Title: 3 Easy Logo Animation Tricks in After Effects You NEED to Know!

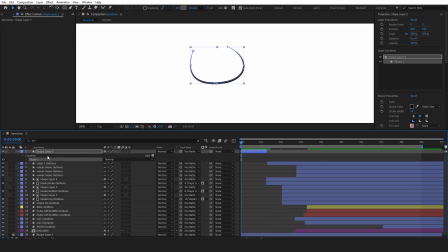[4:09]
This step is crucial as it defines how your stroke will appear on screen. After that, add the Trim Paths effect to the stroke layer. Set keyframes for both the End and Start properties. The keyframes for the Start property will help us create the line animation effect we're aiming for.
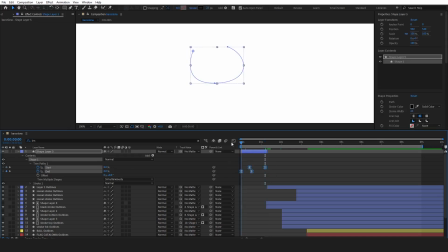[4:28]
To make the animation flow more naturally, ease the keyframes by selecting them and pressing F9. This gives the animation a more organic feel. Then, adjust the timing in the graph editor and layers in the timeline so that the new stroke connects seamlessly with our existing black stroke.
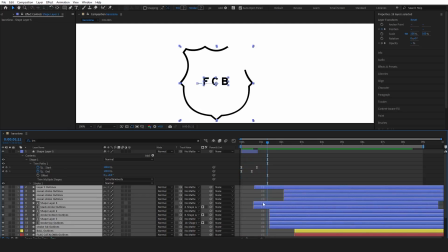[4:48]
This connection will create a continuous animation effect that enhances the overall impact of your logo reveal.
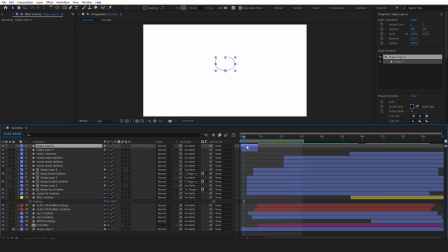[4:55]
Now duplicate the stroke layer and change its color. Next, offset the layers to create a trailing effect.
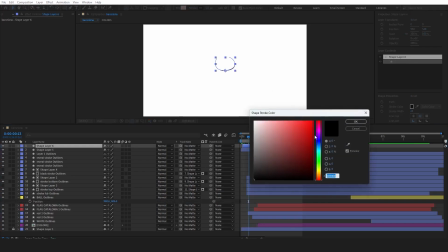[5:03]
With that done, let's move on to our next logo element.
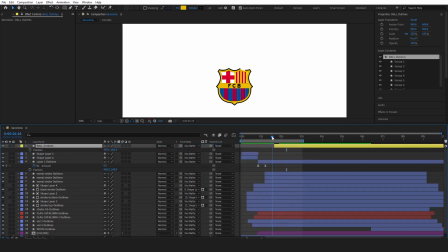[5:09]
Bring in the ball layer and press S to access the scale properties.
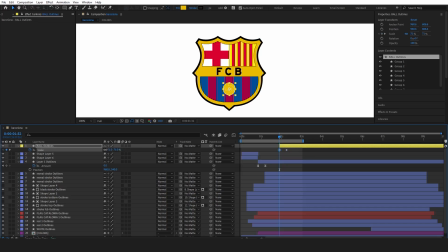[5:14]
Add 2 keyframes, setting the scale from 47 to 100 to create a smooth, scale-up effect for the ball. After that, press F9 to ease the keyframes and make the animation feel more natural.
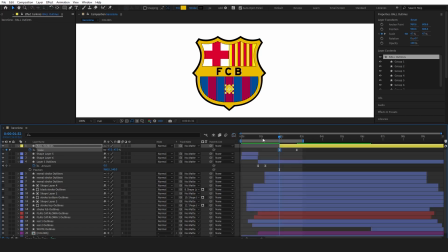[5:28]
Finally, adjust the timing in the graph editor for a polished finish. Next, we're going to apply the same line animation effect to the ball.
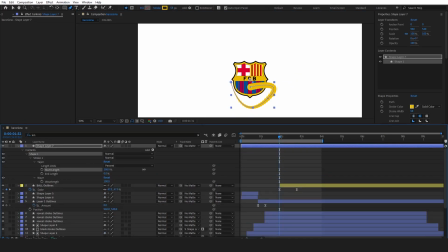[5:37]
Start by drawing a line that outlines the ball, then adjust its appearance as we did previously.
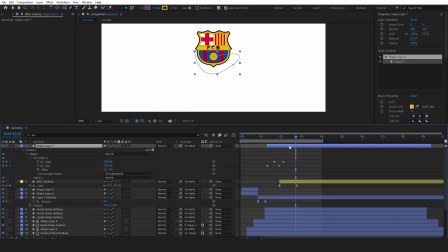[5:43]
Once you're satisfied with how it looks, add the trim paths effect to create the drawing animation for this line. After completing this step, we can pre-compose all the layers except for the ball and the line.
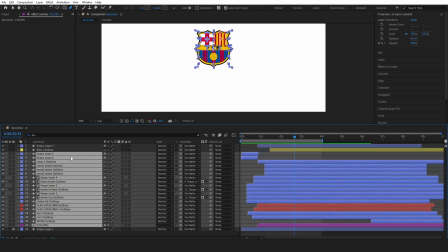[5:56]
This will help keep our project organized and make it easier to manage the animation.
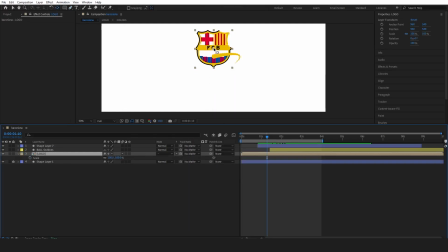[6:01]
Press Y to select the anchor point tool and move the anchor point to align with the ball in the logo. Finally, press S to access the scale properties and add keyframes for our pre-composed layer to create an impact effect as the ball,
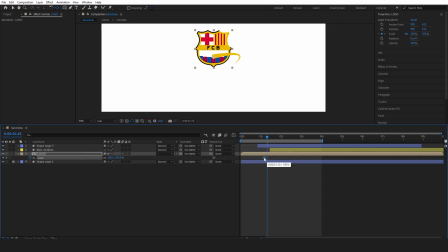[6:16]
let's say, arrives at the logo. First, create a keyframe without adjusting any values. Then, move the timeline indicator further and set the scale value to 84. Next, copy the first keyframe and paste it at the end to complete the bounce animation.
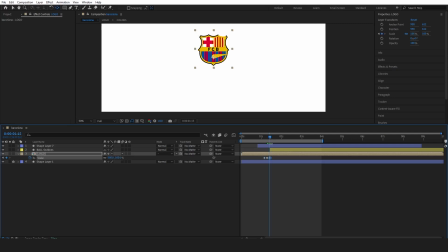[6:34]
Adjust the keyframes in the timeline to find the best timing for the effect. Lastly, edit the keyframes and use the graph editor to achieve a smoother animation.
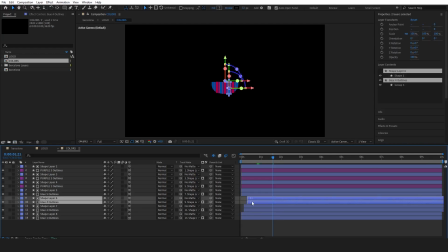[6:45]
Now let's offset the color layers in the logo to create a more chaotic reveal. This will add an energetic feel to the animation and enhance the overall impact.
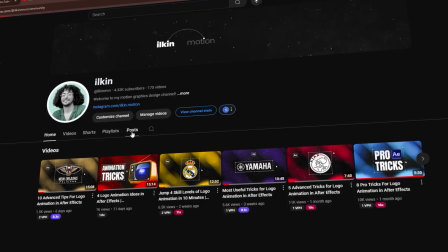[6:55]
That's it for today's video. I hope you enjoyed it and learned something new.
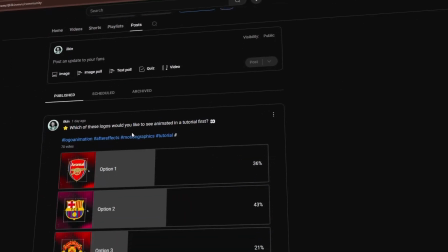[6:58]
By the way, I asked my subscribers about this video, so be sure to subscribe to have a say in what logo animation I create next.
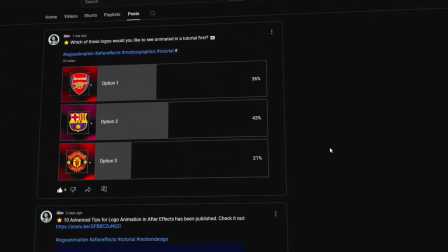[7:04]
Thanks for watching, and I'll see you in the next one.